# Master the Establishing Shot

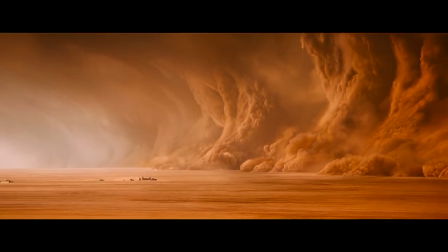Great establishing shots are a very subtle thing. It not only sets the place and time in which the story happens,
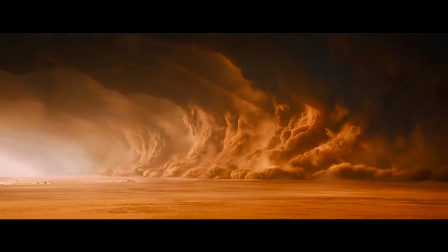but also establishes a tone, establishes a mood, and brings the viewer into what's about to occur.
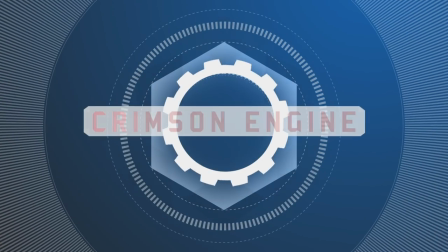Establishing shots in silent films were pretty much just still images.
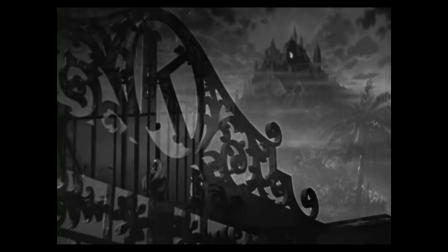Citizen Kane innovated in a different way by adding live-action of monkeys in
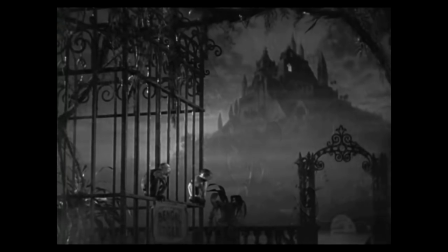cages in front of this beautiful painting of a gothic manor on the hill. As the medium of film evolved and every new generation of filmmaker strove to put their own stamp on the establishing shot, a visual language developed and establishing shots were woven into the opening of the story or of the scene. The art of the establishing shot is showing where the story is going to take place, not revealing a big wide open frame that overloads us with information beautiful establishing shots pan up or crane up or dolly in slowly revealing
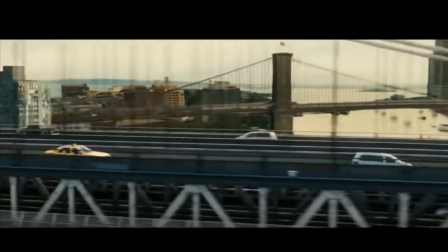and pushing back the edges of the world a dense cityscape or landscape just
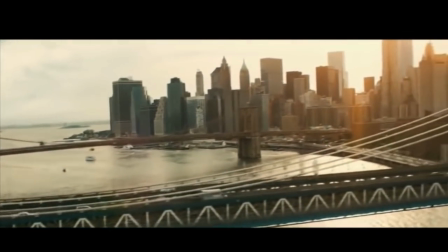sort of doesn't really show us where to look it doesn't give us the information in a way that we can consume it a device that was established in the
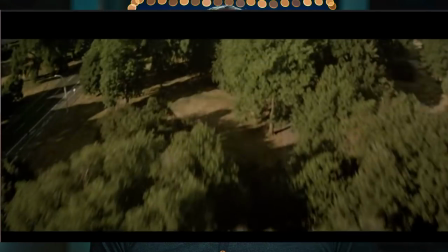70s and 80s was a slow tilt up that revealed the city or the house or the country where the story was going to take place. A often used trope is a shot speeding across nameless water,
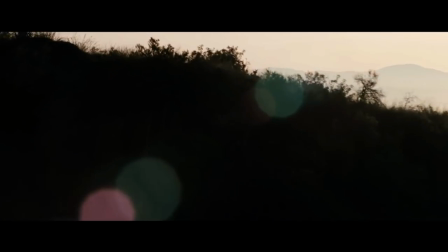then a flurry of light appear and the camera tilts up to slowly reveal the skyline of New York or Chicago. But it's become a trope for a reason. It gives us the information at the speed at which we can take it in. It not only shows us the location but it takes us to the location.
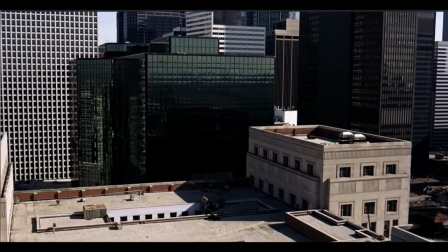Some films take this to the next level by pushing all the way into the city and ending on a specific office or place where the action is centered.
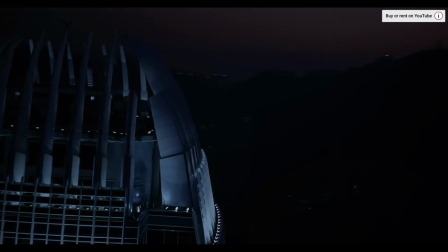Christopher Nolan's Dark Knight trilogy took this to a whole nother level where we fly into the city
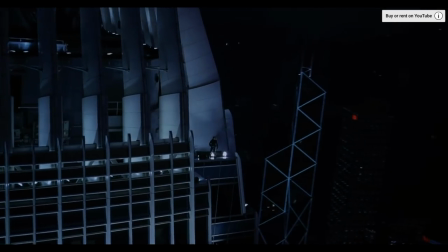and discover the Dark Knight brooding on the rooftops of Gotham City or Hong Kong. These shots work because they show us not just the space but the characters and they interrelate them so that we can understand and get context for the story that's about to take place. In Brian De Palma's Scarface there's a masterful shot that starts on the neon pink industrial skyline.
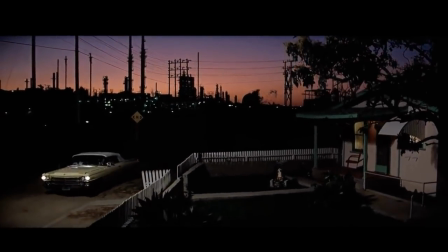A beautiful Cadillac drives into shot and we pan down with the Cadillac to arrive at a modest house. Each element is introduced in turn and we get the connections as they appear. everything is woven together, which is pretty surprising since 20 minutes before this in the same movie we saw a guy get dismembered with a chainsaw.
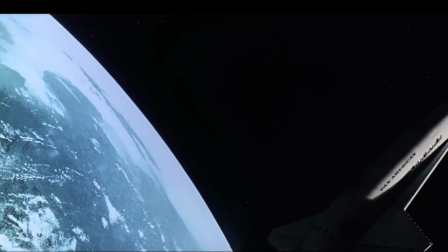Great establishing shots not only tell us where we are, when we are,
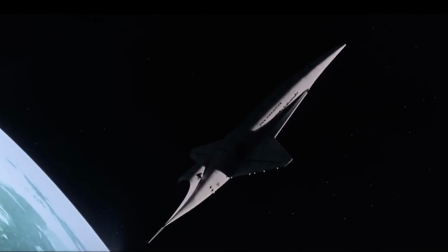but how the characters are related to this space and the links that bind them. I want to close by looking at two great establishing shots that do the opposite of one another.
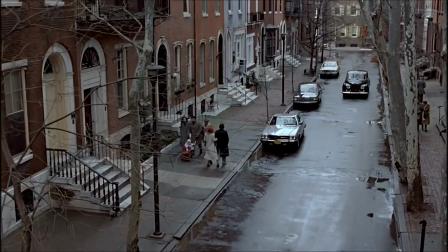The first one's from Trading Places. We start on a well-to-do street,
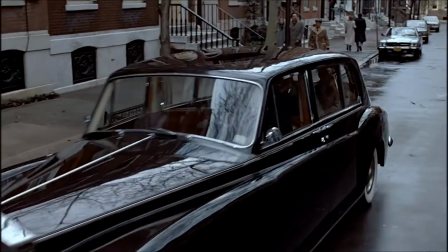we crane down following a Rolls-Royce and end up as a three shot of the main characters in the backseat of the car because the car moving down the street brings us into the scene and shows our characters related to where we are. The second one is the opposite of this from Skyfall. We start tight on a car,
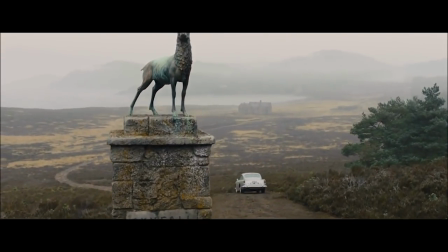the car turns into the driveway and in the distance we see Skyfall but the camera keeps craning up and reveals this amazing statue of a stag that's both proud but also the subject of the hunt. Sam Mendes, the director of Skyfall, wove all these elements together in a beautiful visual tapestry that connects them, locates us, and sets up the final climactic act of the film. That's our look at the art of the establishing shot.